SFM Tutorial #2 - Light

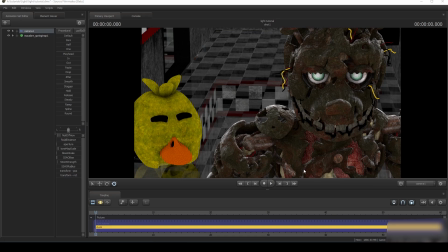(0:00)
Hello! In this tutorial, we'll be taking a look at how to light your scene in Source Filmmaker.
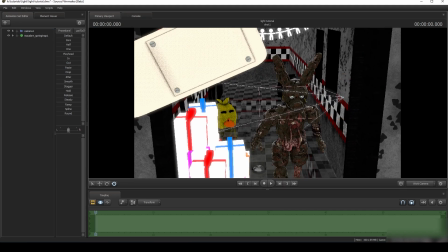(0:06)
So, as you can see, I have a pretty basic scene set up with Spring Shop and just some random background that I found.
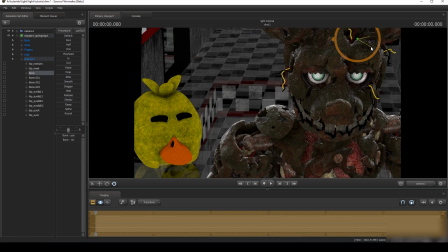(0:15)
I'll just position his ears a little bit better, but overall, that's how your scene should look like. We're not going to be using any color corrections or post edit. Or like Photoshop edits and stuff, we'll be doing everything straight in Source Filmmaker.
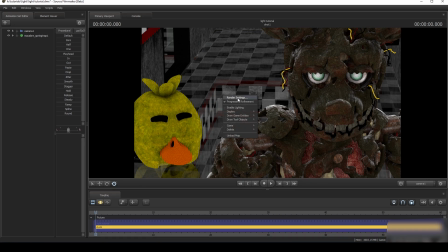(0:35)
So, first of all, what we're gonna do is we're gonna right click on the screen and select render settings. In under depth of field, we're gonna select something like 32, and on motion blur, we're gonna select 16. This will make all the shadows and blurriness generally in better quality than the camera settings.
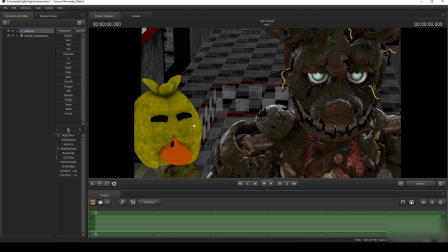(0:53)
Then, at camera, there will be another tutorial that's dedicated only to camera, but we can just quickly do a few things to make the scene look better. So we're gonna go to SSAOR radius and get it all the way up, SSAO strength all the way up,
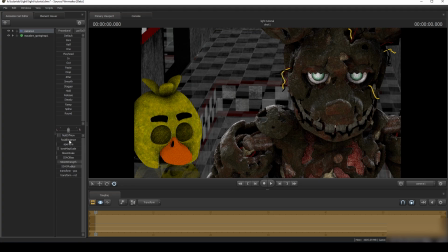(1:08)
SSAO bias all the way down, and then with focal distance we're going to select where we want to focus.
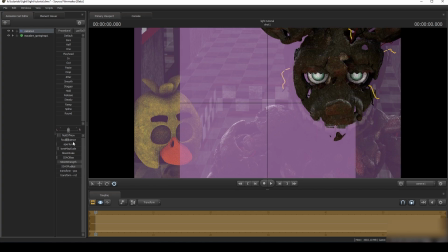(1:16)
I'm going to select on his mask, and then aperture all the way up.
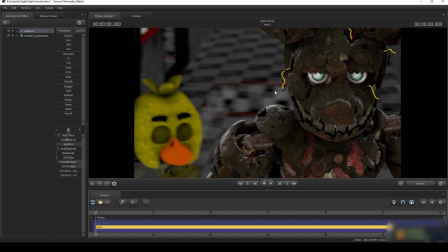(1:23)
Immediately that creates a better scene. You can see the background is blurred. He's blurred a little bit and only his mask is visible. If you want to, you can right click on aperture and select remap slider range. As you see, I have it remapped from to 15, you will probably have it at 10.
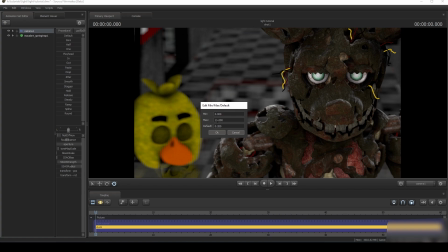(1:39)
You can go to 20, even 30 in some cases, but I would generally suggest to bump it up to 15 or 20. Because if we, for example, did it for 10, restart that, you can see it's not blurred all the way. If we bump it up to 20,
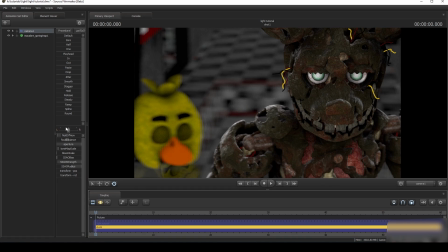(2:00)
you can see it's very, very blurry, and even a bit too blurry, hence why we're going to leave it at 15. But this depends on your scene. Sometimes 10 is enough, sometimes 5 is enough, sometimes you need 20, sometimes you need 30 if you want to. But okay, we have the scene. First, what we're going to do, and then we're going to disable the general light.
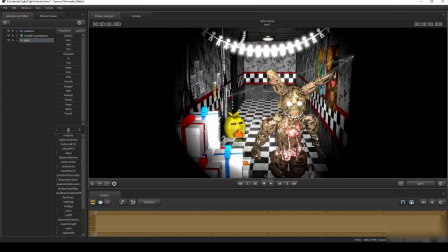(2:17)
And our first light is going to be our key light. This is going to be the light that lights up the entire scene, like the main light of your scene.
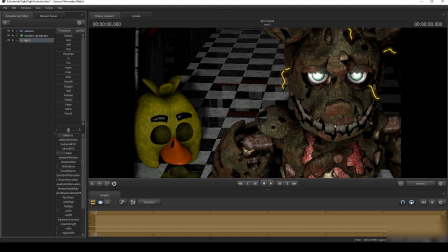(2:27)
Scale that a bit down. Get the radius a bit up, and from what we know, atmosphere in Five Nights at Freddy's 3 is pretty greenish. If it was, for example, Five Nights at Freddy's 1, then it would be more bluish.
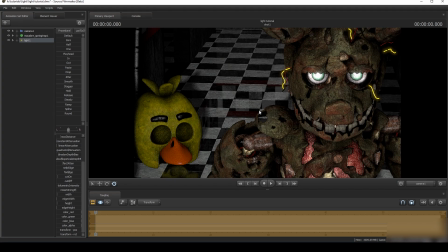(2:42)
In Five Nights at Freddy's 2, from what I've seen, it would be more orange, and Five Nights at Freddy's 3's location would be way bluish. So, just little slight adjustments to make it a bit green, but not unrealistic green. I think this would be good enough.
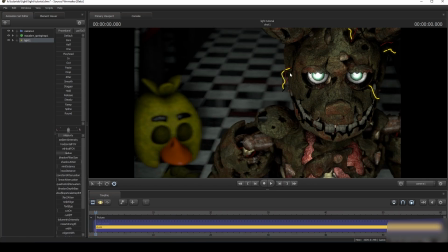(3:01)
And what radius will do is it's going to make sure that it covers every single like crevice and it's not very sharp.
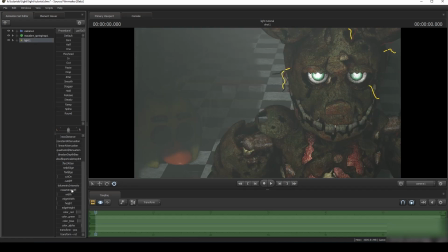(3:08)
Then what we can do is we can enable volumetrics. We don't want them a lot because you can see this is very bad now.
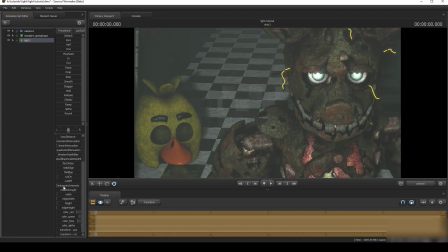(3:16)
So we're literally just going to have them on maybe
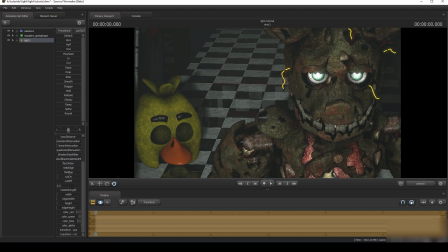(3:22)
001. Still a bit too much. Yeah, I think this will be good.
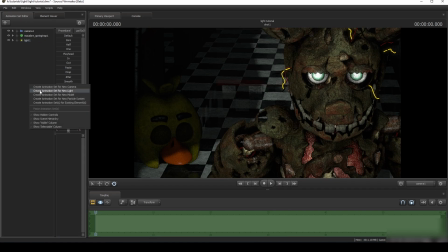(3:28)
Right, after you got your main light, your key light, you're going to look where other light sources are in this scene.
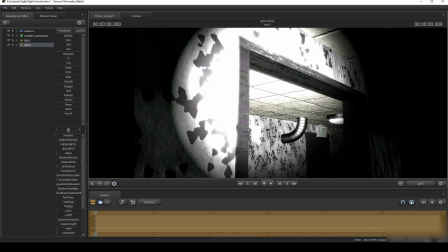(3:34)
I can see there's a doorway here, so we can get a light coming from the doorway,
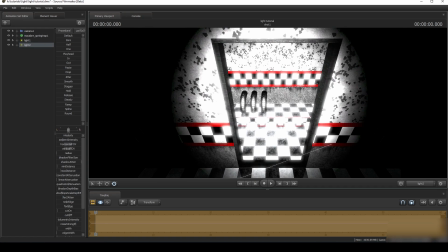(3:39)
which is going to simulate that there's light going through the other room into this room.
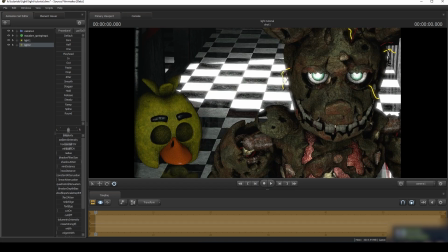(3:46)
Doesn't look too bad, but it's way too obvious.
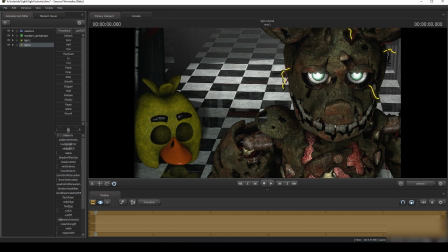(3:49)
And here we can have a bigger volumetric to show that there's another light coming. And we can make it, let's try again, orange.
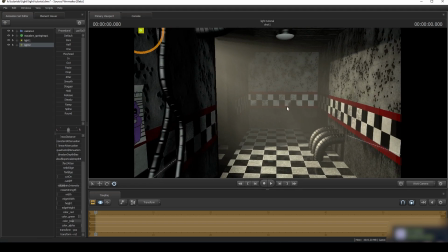(4:01)
Yeah, we can imagine, or the viewer can imagine, that there's
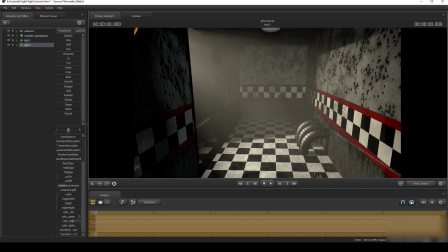(4:06)
probably a lamp somewhere here and it's casting an orange or more like yellowish color into this scene.
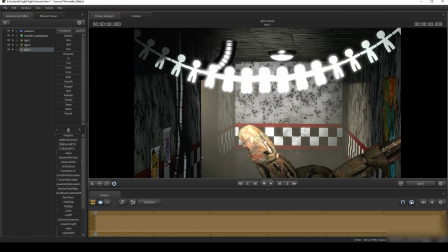(4:14)
What else can we see? There is some lights over here, so
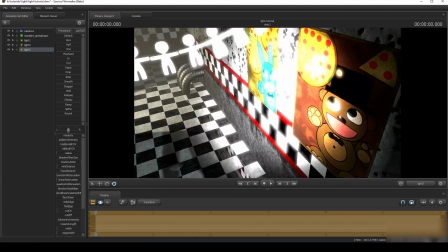(4:21)
because the audience can't see them, you can fake it a little bit,
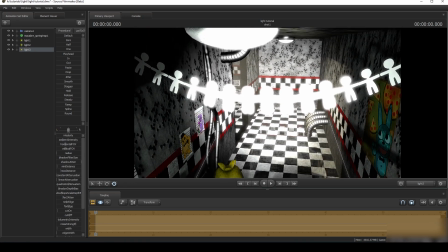(4:24)
but generally try to get your lights from where from the light sources that are visible.
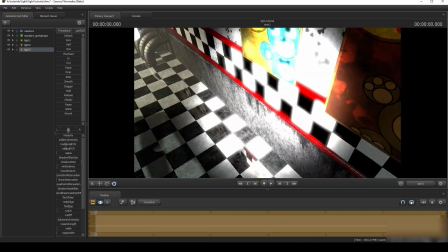(4:31)
So if there's a lamp here, there's a lamp there, we can imagine that there's a lamp over him.
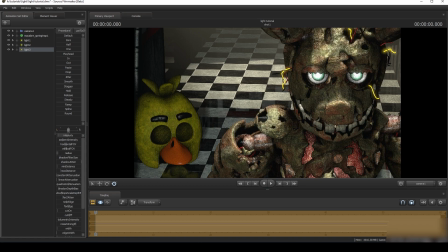(4:40)
Scale that down, radius a little bit, make it orange, and we can try to get some volumetrics, like a really small lamber.
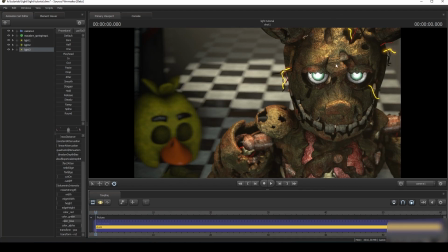(4:54)
And now this will simulate there's a light being cast from over him. Right, what else can we see? We can see there's Chica here. Chica usually has the orange glow from her eye, so we can add that orange glow.
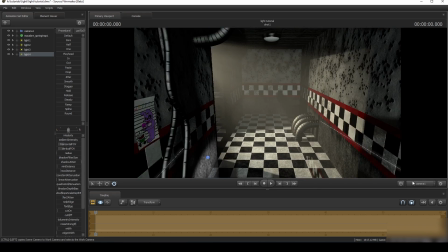(5:11)
We don't want this to reflect, so maybe try max distance and farziaten.
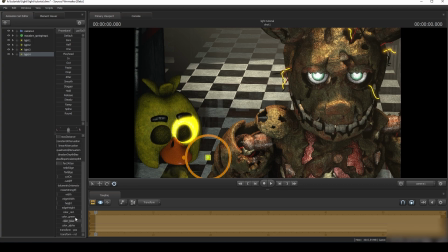(5:20)
Yep, there we go. Make it orange. Radius.
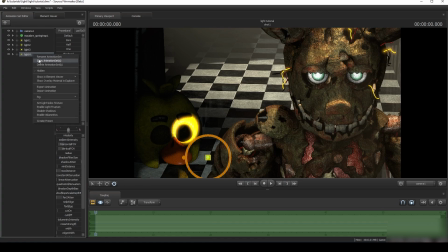(5:26)
Okay, maybe no radius for this one. We also wanted to to be on the inside.
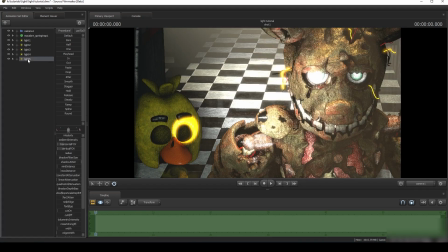(5:35)
But to make it on the inside, we probably need a different light. Just put it in there, make it big.
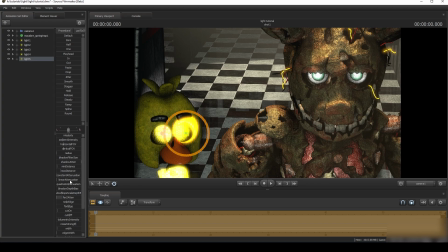(5:43)
And now, find what will work for. I think we're gonna need some reflections, so let's just get rid of that thing at the back.
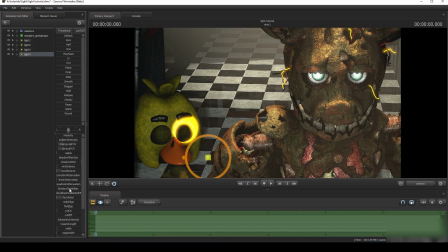(5:58)
Actually, maybe since we're doing it, maybe we can do it here.
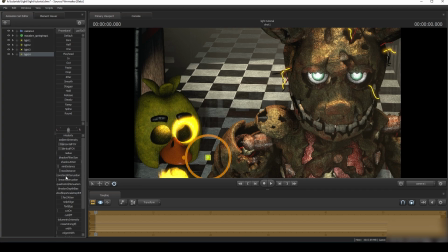(6:05)
It's literally all just about experimenting with these three sliders to make sure that it's not going over, but that seems a bit hard. Oh, there we go. Yeah, that should be fine.
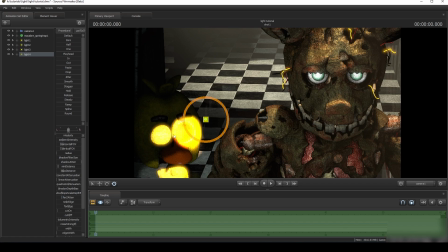(6:17)
But because there's a light here, the light from here should be coming over and being cast.
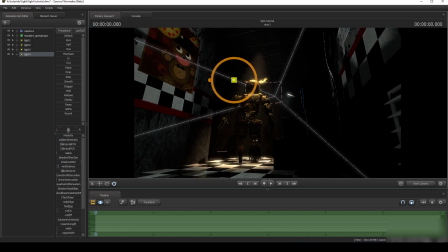(6:23)
If I put the camera in, you can see that it's being cast on Springtrap. Right.
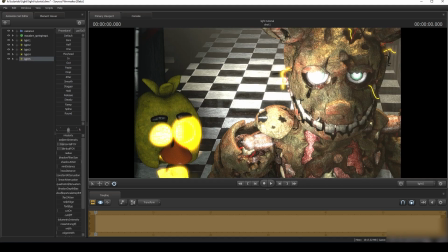(6:27)
After we let this save, after we got the light, we can see that it sort of falls on the back of him, but
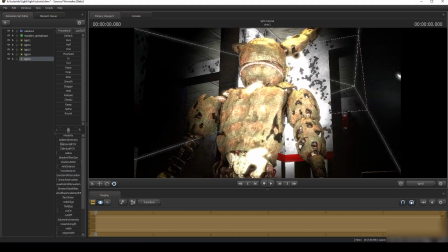(6:38)
well, this could work. I think we should move it a little bit to the side to make it more noticeable.
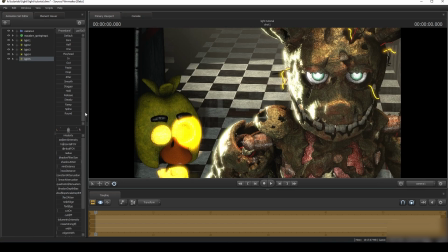(6:45)
You can't see that it's on this side and not on this side from the camera, but it still gives up a nice effect. Let's try to get the color to be this similar to this.
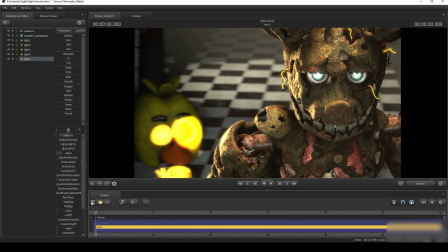(6:56)
That'll be our radius. And that's already good looking good.
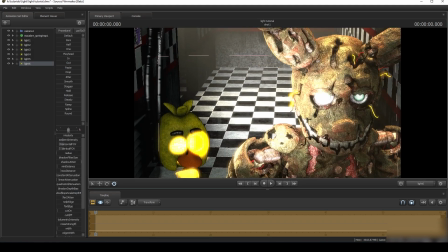(7:03)
We can have a rim light on this side, because it looks a bit dark. You have to try to remember that not everything is completely black.
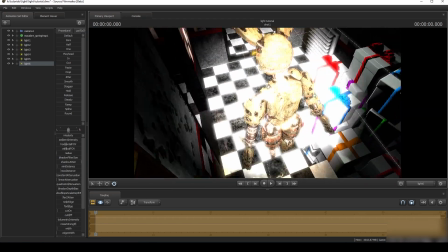(7:12)
When you're making your posters and there is like a general light coming from somewhere,
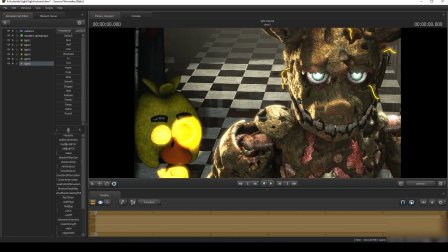(7:16)
there will never be spaces that are purely black, so always try to fill up at least with some light.
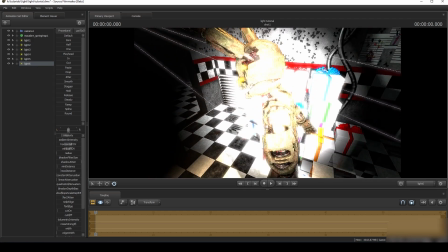(7:23)
This we should move a little bit here. Get the intensity down.
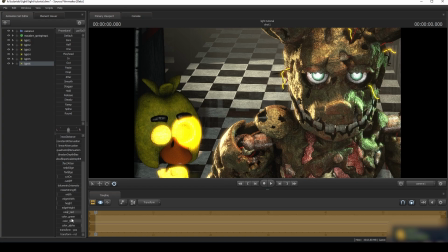(7:31)
Make it greenish.
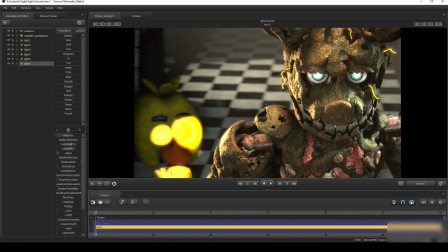(7:38)
Like so. Bit of radius. And that's looking pretty good. Although I think if there's light coming from here, there should be a little bit more around this, so we can have another one.
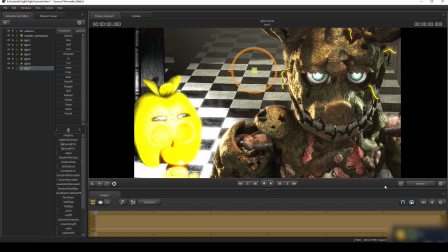(7:52)
Just loosely position it somewhere and turn it way down.
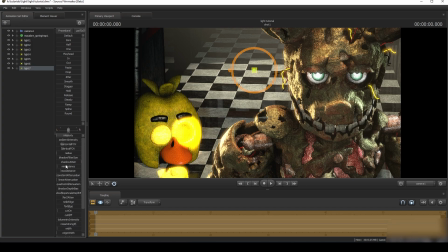(7:59)
Make it orange. Maybe some this.
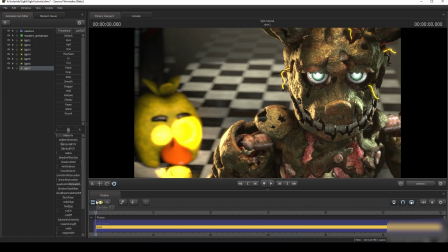(8:08)
And I think this is looking good.